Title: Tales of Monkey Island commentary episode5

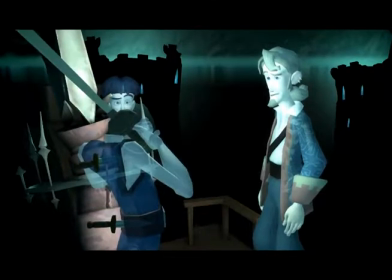(4:11)
But even then, some people said, oh, insult sword fighting's back, but it was so short in this game. It was an homage.
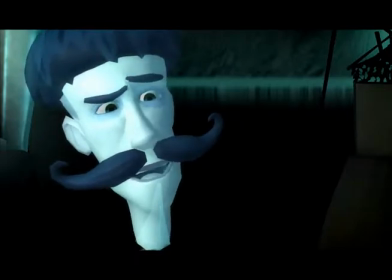(4:18)
Yeah, I thought that was great. But it worked really well. I liked it.
He just wanted to kill me, huh? Hi, that makes sense.
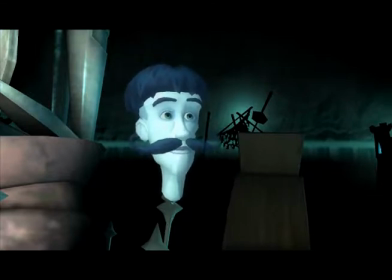(4:26) Smaller men quiver at my unmistakably masculine swagger. The way I wave this sword around, it's like I'm a little boy.
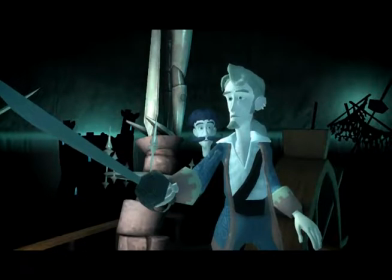(4:35) Believe me, you're all woman.
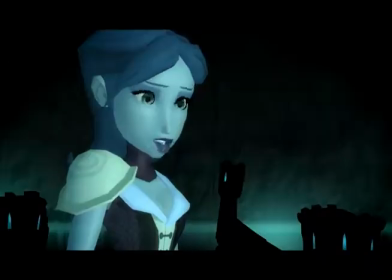(4:40) I'm useless.
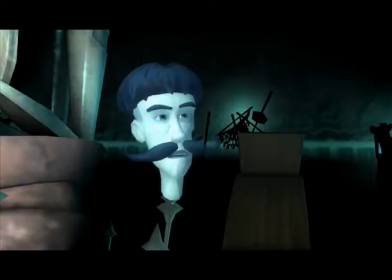(4:41)
We also talked about having that guy with a missing head have his head wrapped up in bandages and only half a mustache in a cast.
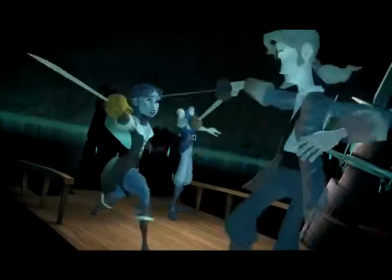(4:49)
Oh, yeah. He's supposed to be really messed up. Yeah.
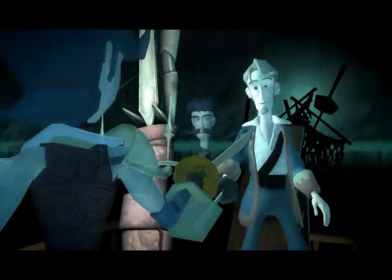(4:53)
Oh, I think it's because people were concerned that he would look very similar to another male character in this scene who was sitting right next to him.
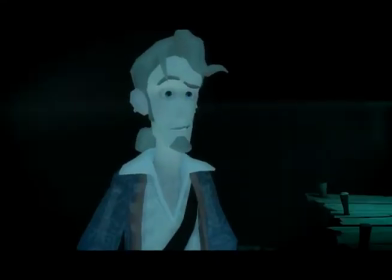(5:04)
Morgan, right? Yeah, Morgan.
Is that a good idea? Or not. What? No, no, this is just my reputation.
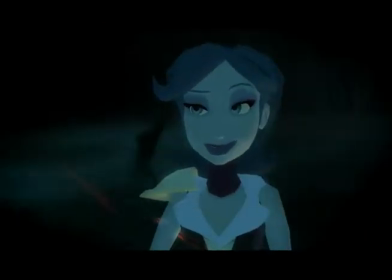(5:11)
She's lying It's not just her reputation
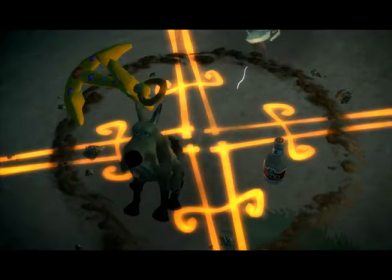(5:18)
We went back and forth a lot about how subtle to make this scene There's a lot of bits in this Where I had written it kind of out completely
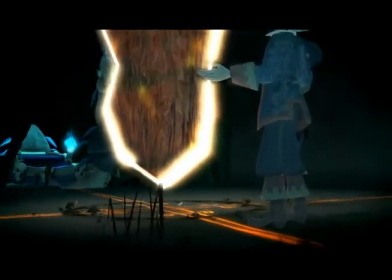(5:27)
Not really intending to keep it that way But also not necessarily having the time to edit it But you guys helped jump in
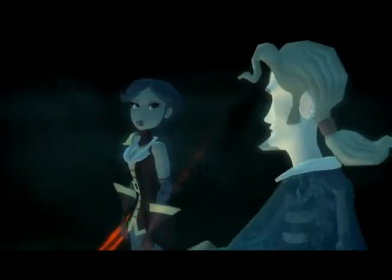(5:35)
And pulled back when it was too over and made it where it should have been.
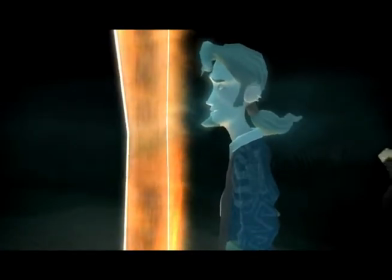(5:43)
But I mean, looking at people who have played through it, some people thought that, you know, some people caught on to the fact that it was independence and not reputation.
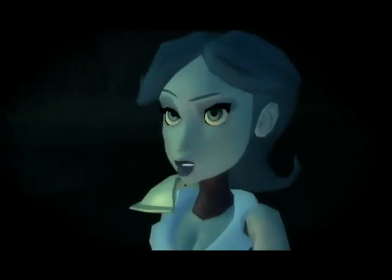(5:52)
Some people didn't, but only some people hated it. It's one of the hardest things, though, is judging. Like, how is the audience going to generally receive this,
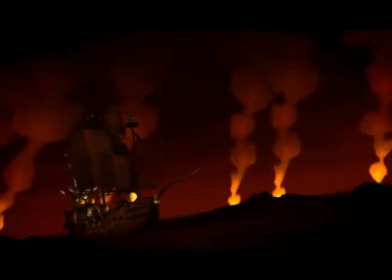(6:03)
and where is that line beyond which we're just insulting their intelligence by spilling everything they have too explicitly?
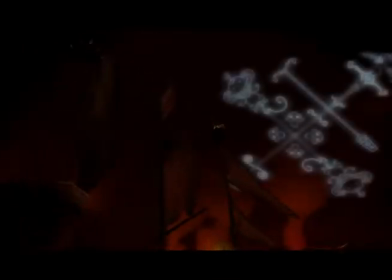(6:10)
Yeah, we probably shouldn't have cut the Secret of Monkey Island out of the script, though. Yeah.
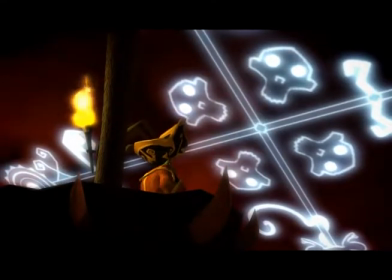(6:17)
I love the fact that we made a genuine voodoo crossroads thing with a Monkey Island theme.
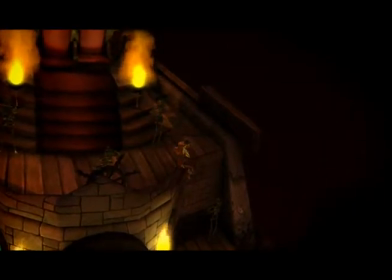(6:25)
Yep.
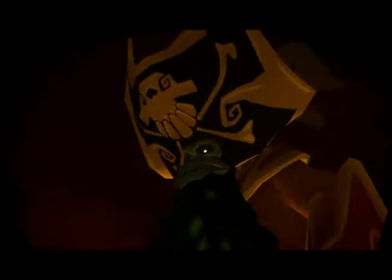(6:28)
And the fact that he poked it with a giant Q-tip. Yeah, and the fact that it makes a weird kettle drum sound, which not everyone liked.
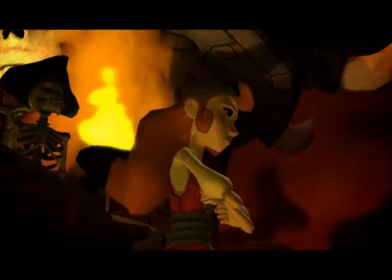(6:34)
I liked that it sounded like, for some reason, the crossroads sound like a crusty metal garage door or something.
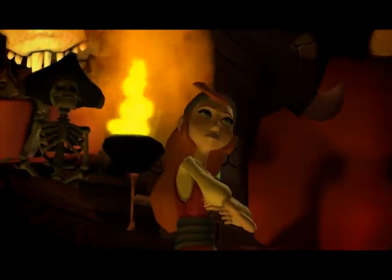(6:40)
I love the way the art direction went in this episode. It got that really dark, scary feeling to it.
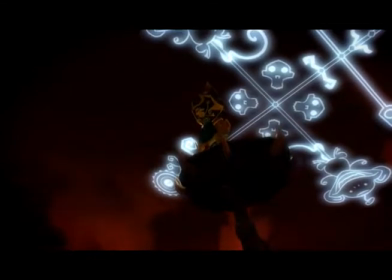(6:46)
The Chuck ship is amazing.
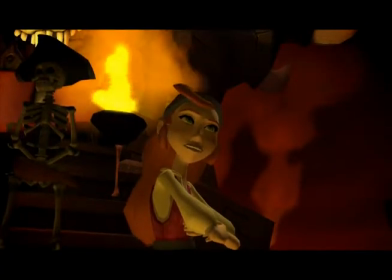(6:48)
I kind of wish we had some of these designs in the earlier episodes, but the fact that we didn't made it even more amazing when it showed up here.
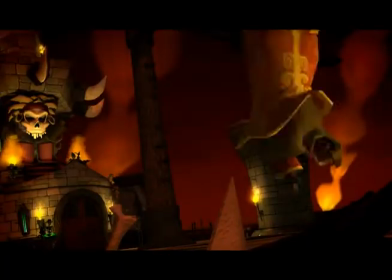(6:56)
Well, yeah, Ryan painted or you did a pencil sketch of the ship, and then Derek, who did a lot of our lighting,
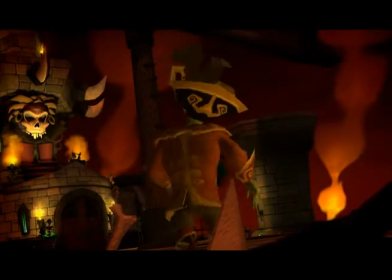(7:03)
just came in and painted it just looking like the most crazy badass. Yeah, it's awesome.
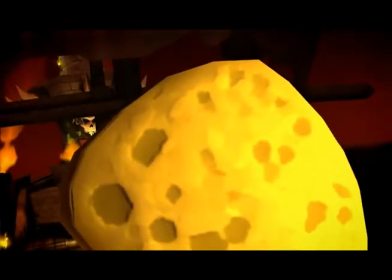(7:08)
I broke your spirit, not your back Is a great line
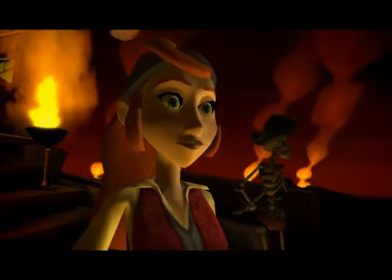(7:16)
Well, Chuck walking is funny Little legs Oh yeah, we got skeleton minions back for this as well Yes
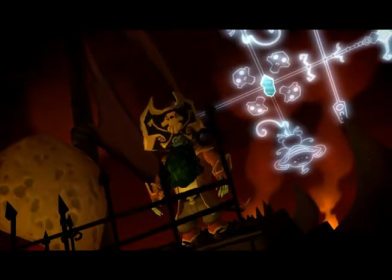(7:25)
Everyone can see that, I just thought I'd say it That's an important thing I just like the fact that the crossroads open And he just totally misses the ship
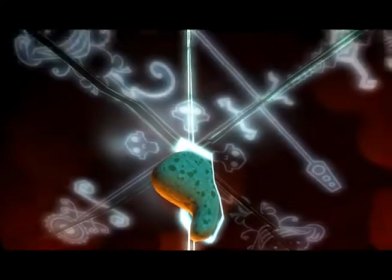(7:36)
Oh god The original animation of that was very disturbing.
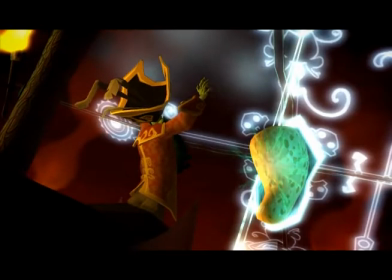(7:42)
Yeah, when the sponge went into the... But the director's notes for that was just like, LeChuck says something, and then the sponge is in the Crossroads rip.
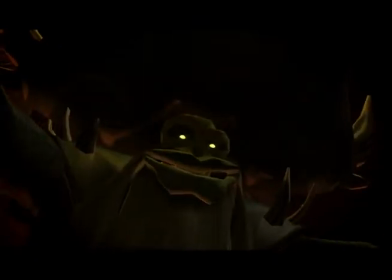(7:50)
It's like, what? I got a bit vague on the director's notes in parts. Do the minions do it? Do we just model a trebuchet?
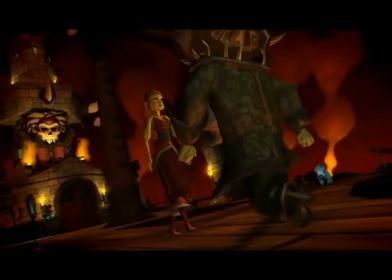(7:56)
He throws it, apparently. He throws it. He's LeChuck.
What's going on here?
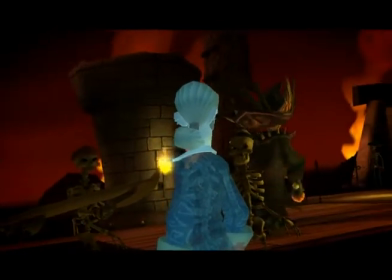(8:05) This weapon that was designed to destroy me...
Many times I wrote in the director's note, a giant battle ensues with cannonballs flying and skeletons running around everywhere.
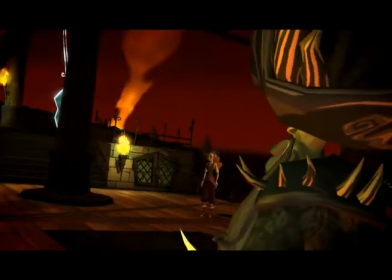(8:15)
And just that, at that point, just left it up to the animators. We got a fair amount of stuff in, though.